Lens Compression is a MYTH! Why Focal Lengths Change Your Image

How's it going everyone? It's Derek Lamoureux and today we're going to answer the debate between lens compression and perspective distortion.
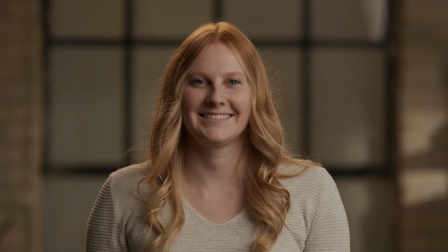Let's get into it. So what is the definition of focal length?
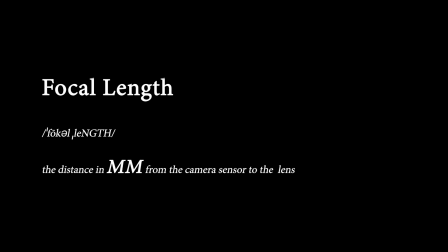It's the distance in millimeters from your camera sensor to your lens.
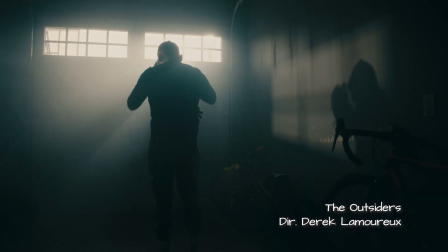When I pick a focal length for a film, a commercial, documentary, I'm thinking about what that focal length does, which is three things. Field of view, compression, distortion. Field of view is how much you see in the background.
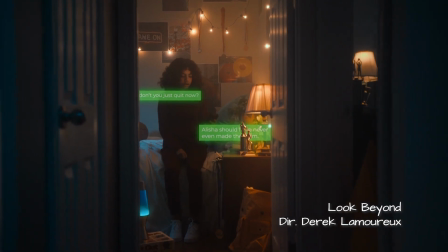Sometimes you have a wide scene and you've done a lot of set decking and you want to show off that background.
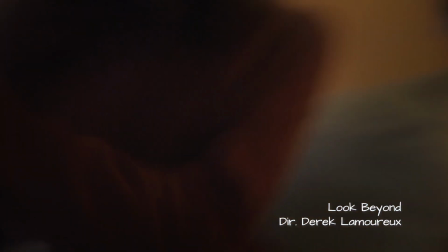Sometimes you want that field of view to be narrow so you're not seeing as much in the background. Maybe you're trying to hide something just off camera and you don't want a wide angle lens to show that. And then compression is how close the background looks from the person.
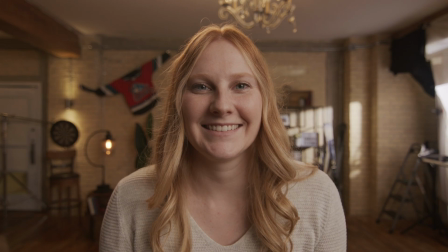Even though the background isn't changing, when we use a tighter or wider focal length, that perspective and the compression changes. Perspective distortion is how our subject looks on camera relative to the distance from them to the lens. A wider focal length will have a wider field of view, it'll be less compressed,
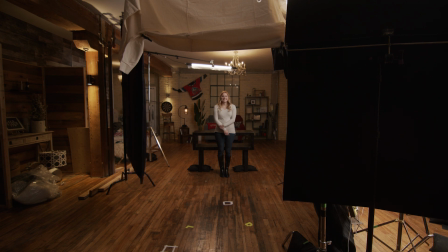but it doesn't mean it's more distorted. We'll talk about that in a minute. A longer focal length may be more compressed,
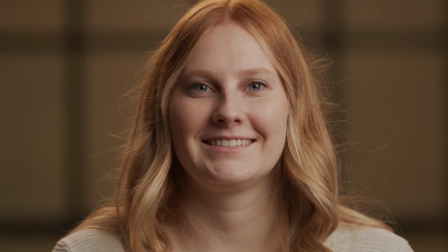a tighter field of view and may or may not be less distorted. So what actually factors when you're talking about focal length and lens compression? Well we also have to factor in the distance of our subject to the lens. Let's take a look at an example where I had my wife Sarah at the same distance from the lens but we changed the focal length.
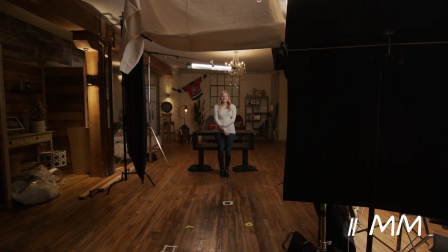In this 11mm shot we can barely see Sarah, we can see the whole room,
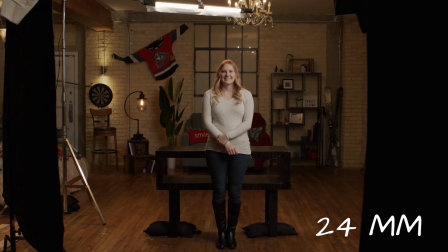but when we move forward into our 17 and our 24 mil, and then our 35 mil, 50 mil, our 70 mil, 100 mil, our brains think that Sarah is getting closer to the camera. If we look at another example where Sarah is staying the same, but the camera is moving further or closer to her, that's when we'll notice changes in her face. And this is what commonly people refer to the distortion of an image.
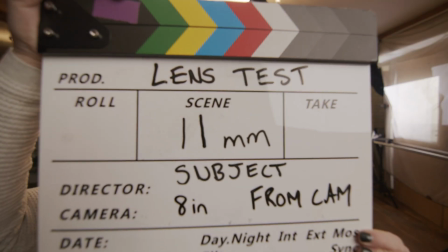So in an 11 mil shot, we look at Sarah's face and it's a little bit more rounded. The background is really wide. We can see everything in our shot in this 11 mil. But the camera is only eight inches from Sarah's face. To achieve a similar framing on a 17 mil shot, the camera is now 15 inches from Sarah's face.
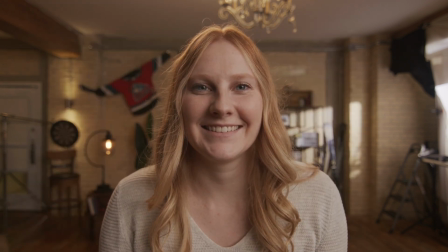We see a little bit less, so our field of view shrinks in the background. and Sarah's face still has some distortion on it.
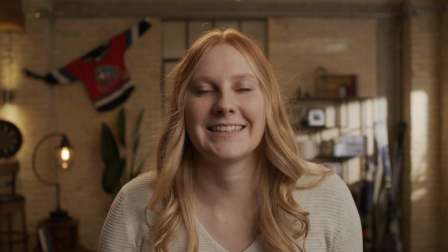And our 24 mil, again, we're about 24 inches from camera to Sarah's face. And now, the background again, our field of view is getting smaller. Her face is becoming less distorted.
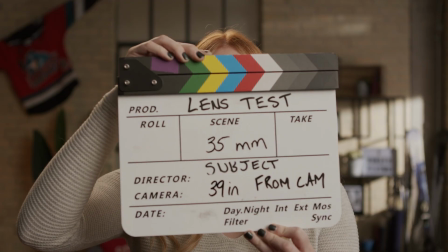And now we're starting to see as we get to that 35 and 50 mil mark.
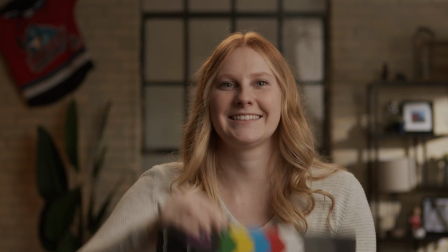The 50 mil or the nifty 50 is the focal length that people say closest resembles the human eye because it's what our eyes see. Now jumping up from the 50mm, we hit the 70mm lens.
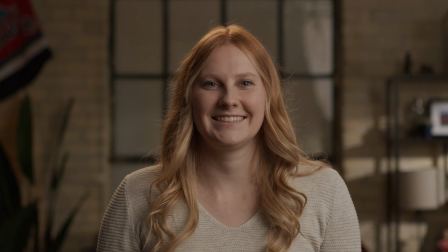Now the 70mm lens is 88 inches away from Sarah's face. And the 70mm to 100mm is usually that sweet spot where photographers say the face looks the most flattering.
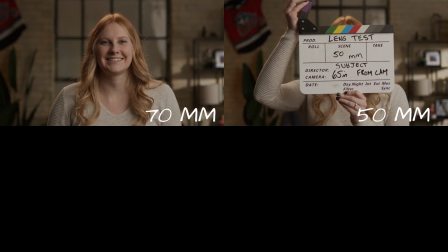So in this case, if we look at the 70mm, we look at the 50mm, and we compare it to the 16mm or the 135mm,
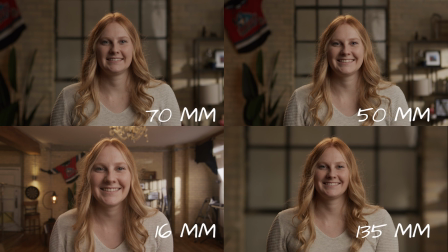yes, the face looks the most flattering in that shot. but really it's because we are far enough away from the lens that we don't have that distortion.
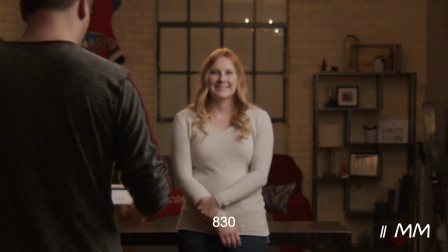If we zoom in on that first image of the 11 mil, I'm going to zoom in 1700%.
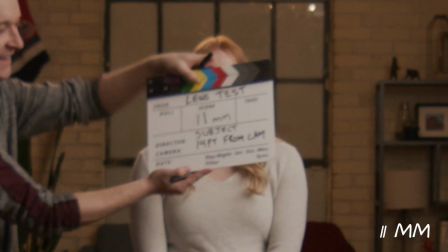And if we flip back and forth between the 11 mil and the 135 mil, they're almost the same perspective.